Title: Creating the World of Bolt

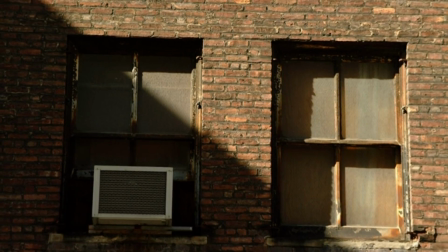And they went to New York as well, and really captured that special sort of diffused lighting that you get in the city there.
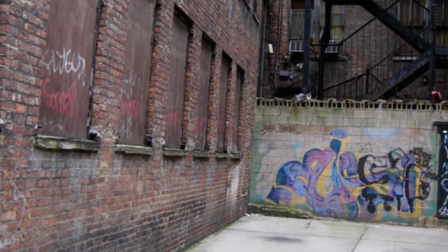There were some really amazing lighting conditions we hadn't anticipated,
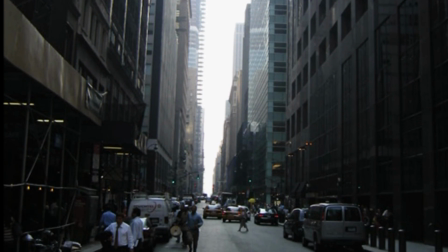like sunlight reflecting on windows, which reflect back down into the shadow part of the streets.
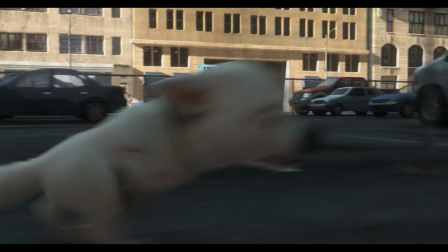And that was really just like a nice piece of information that made it seem more real. And when you get to LA, it has another specific type of lighting.
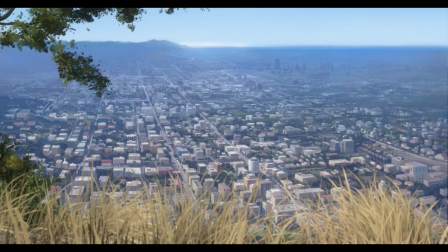And we basically created a story that's very difficult to do in computer animation because they were forced to go from location to location to location.
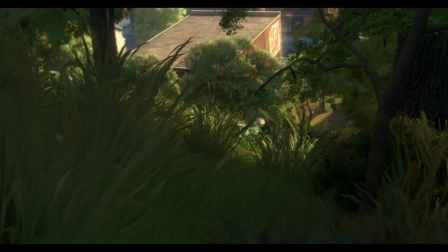And so that's each one of those puts more demands on our design and lighting teams.
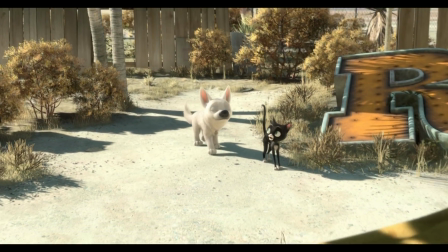Yeah. And they really were up to the challenge, and every location looks fantastic.
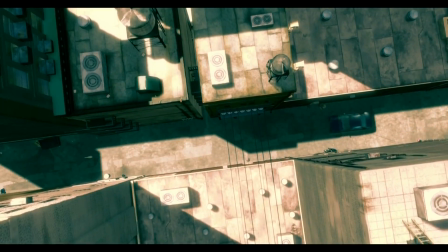And then there's the whole notion of both television show world and the real world.
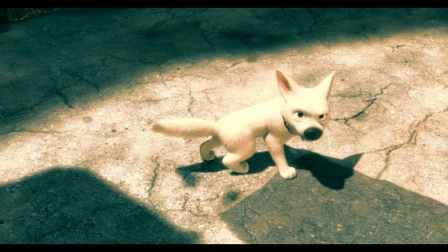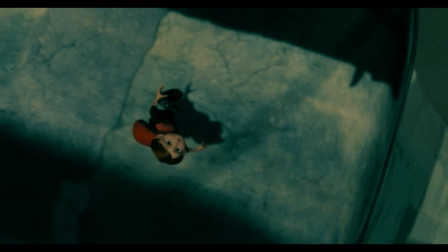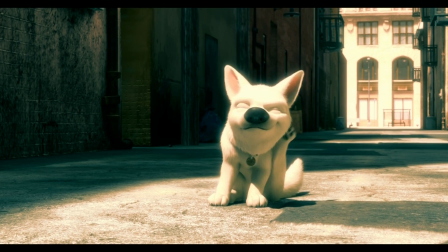it was definitely a goal to really have a specific look for the TV show.
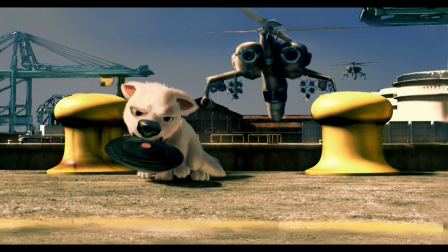Well, the contrast he wanted to draw was to make his television show world feel almost like a Michael Bay movie.
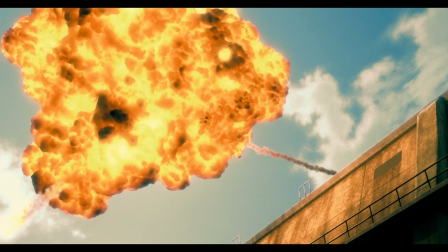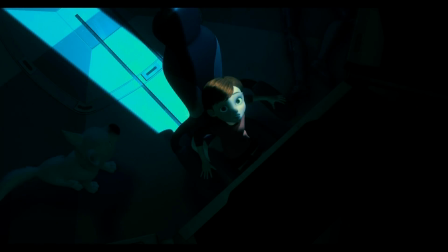This very contrasty sort of action type TV show, very deep blacks, very bright colors, and that contrasts the real world, which is much more desaturated and natural and kind of worn and comfortable. Visually, it is one of the most strikingly beautiful movies I've ever seen.
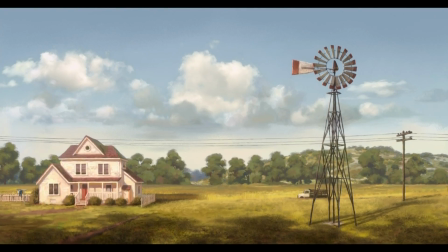I mean, it's just so lush and gorgeous and just multifaceted.
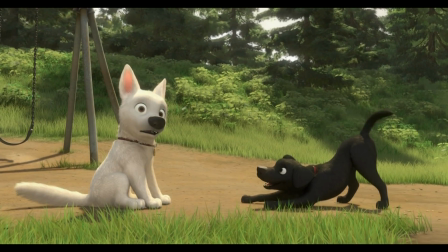There's just, you could watch it over and over and over again and see different things. It brings it back to a place where when you as an audience member go, you see it as a real world, which is about believability, which is something we really wanted to achieve. It's great to kind of marry this really textural feel to the textures, this painterly texture, to this kind of photoreal lighting. What's nice is it's kind of bringing back what Disney always cherished about the type of work that was being done in the studio.
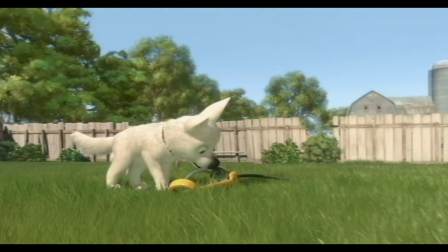So it's a nice blend of technology and the kind of handcrafted nature of 2D animation.
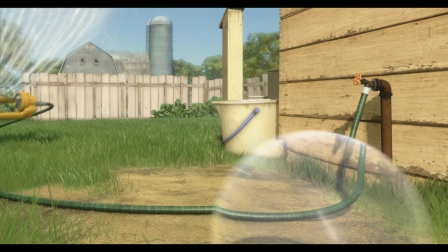Because if we've done our job correctly, you're actually looking and following the story and the characters and not paying attention to the rest of the world.
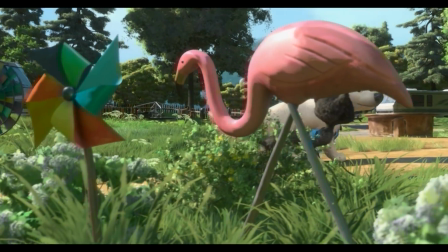It just becomes a world, a soft world that the characters are living in.